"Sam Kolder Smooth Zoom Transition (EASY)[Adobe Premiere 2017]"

what's up guys and welcome if you're new to this channel welcome back if you've been here before today i want to show you guys how you can do this awesome sam kolder resume transition
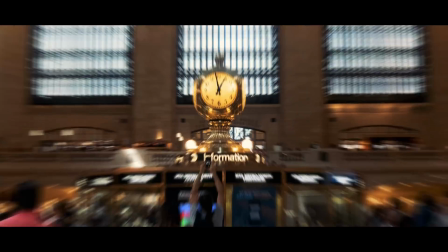all right guys so once premiere pro is open what you're going to do is go in your timeline and right here i just have two clips that i want to use for this transition it's two hyper lapses so it goes in and then we go to the next one and the effect i wanted to look like is like it's a continuous motion so this is gonna play and it's gonna move and zoom into the next one so it looks
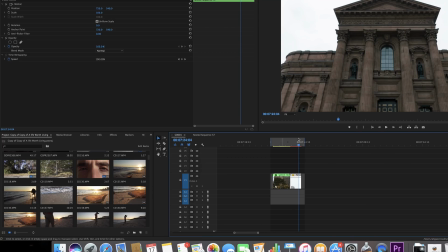like one fluid motion so to do this effect all you have to do is bring these two clips in then come down here where it looks like this little page thing and click new item and then select adjustment layer and then make sure it fits everything on your sequence
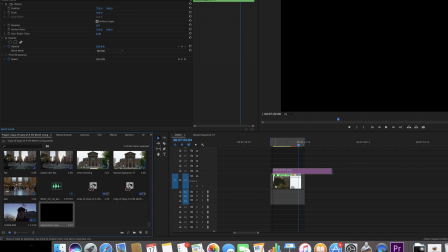settings then you just want to drag the adjustment layer over here put on top of these two clips so to do this is really easy the first thing you want
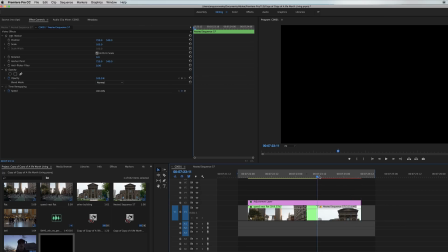to do is just come here come between the two clips and use the up and down arrow keys to find where the split is you want to drag in this adjustment
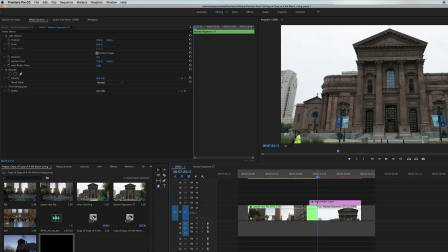layer so it's just so it starts at the cut between the two clips and goes out for about i'd say five or six frames you can mess around with this for the transition length but i think that five or six frames usually works best so for five frames you can just hit shift and then the right arrow key and take you over five frames drag it out over there and then just cut this back
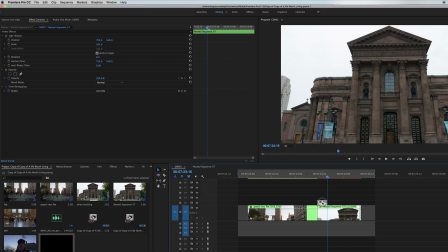right here so it starts right at the cut all you have to do after that is press alt on your keyboard left click with the mouse and drag up your adjustment layer here to create a copy of it and then after that what you're going to want to do is press shift and
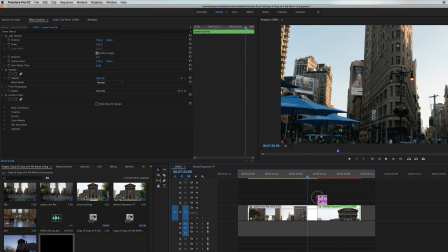then press the left arrow key right at the split of the two clips so you go five frames to the left and drag out the top adjustment layer over there so your adjustment layer should look like this all right now to start building the effect so for this we're going to put for the bottom adjustment layer make sure you have it selected we're
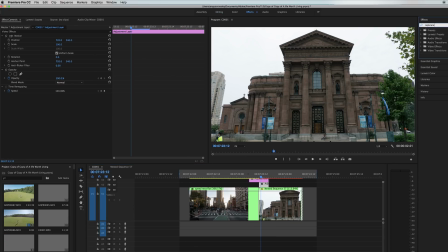going to go into effects and then we're going to search up an effect called replicate and you're just going to drag that and drop it on the bottom one and you'll notice that it kind of recreates all your footage here it's probably gonna take a little bit of mine because I have so
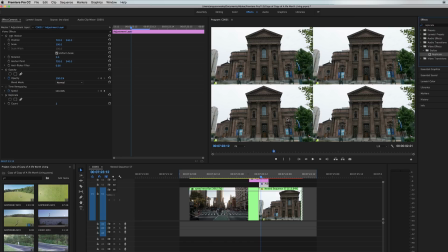much footage in this clip but it could it splits your footage into four little blocks right here but we want to make it a little bit more
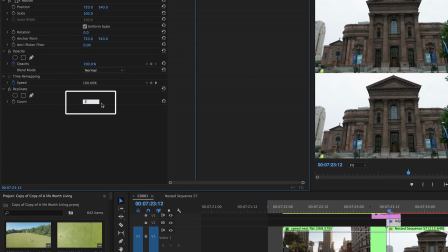than that you want to make it like nine or something so we make it three so that way we'll have something and basically what we're going to do is
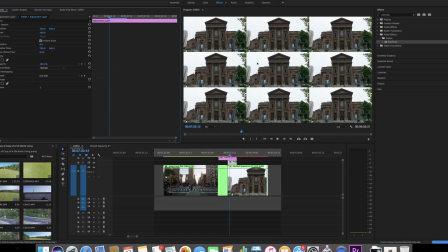end up mirroring all these edges so that way when we zoom in we'll zoom into this one and these edges will be mirrored making it seem like there's a a whole lot more space and that you're actually zooming into something other than just scaling up and down the clip.
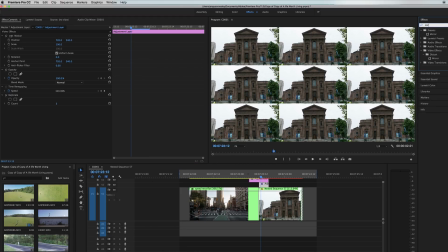So after that, what you want to do is find this other effect called mirror and then just drag and drop that on the bottom adjustment layer. We're actually going to use this effect four times. So I'm just going to drag over three more times.
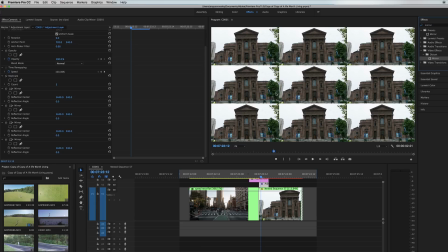All right. And this is where we're going to start to mirror these edges. So we get rid of these harsh lines so that when we're doing the effect, it doesn't look like you're just making a bunch of these copies. The exact numbers of these can be a little bit different. So at some point i'll just leave my screen right here So you can just look and see the numbers that I used for this effect so you can just
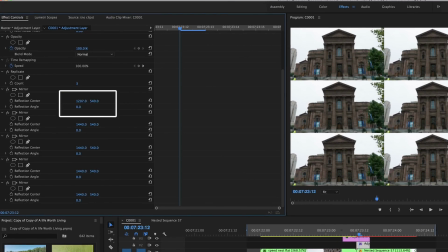copy anyway We're going to start with zero and we're just going to drag we're just going to drag on the x-axis to the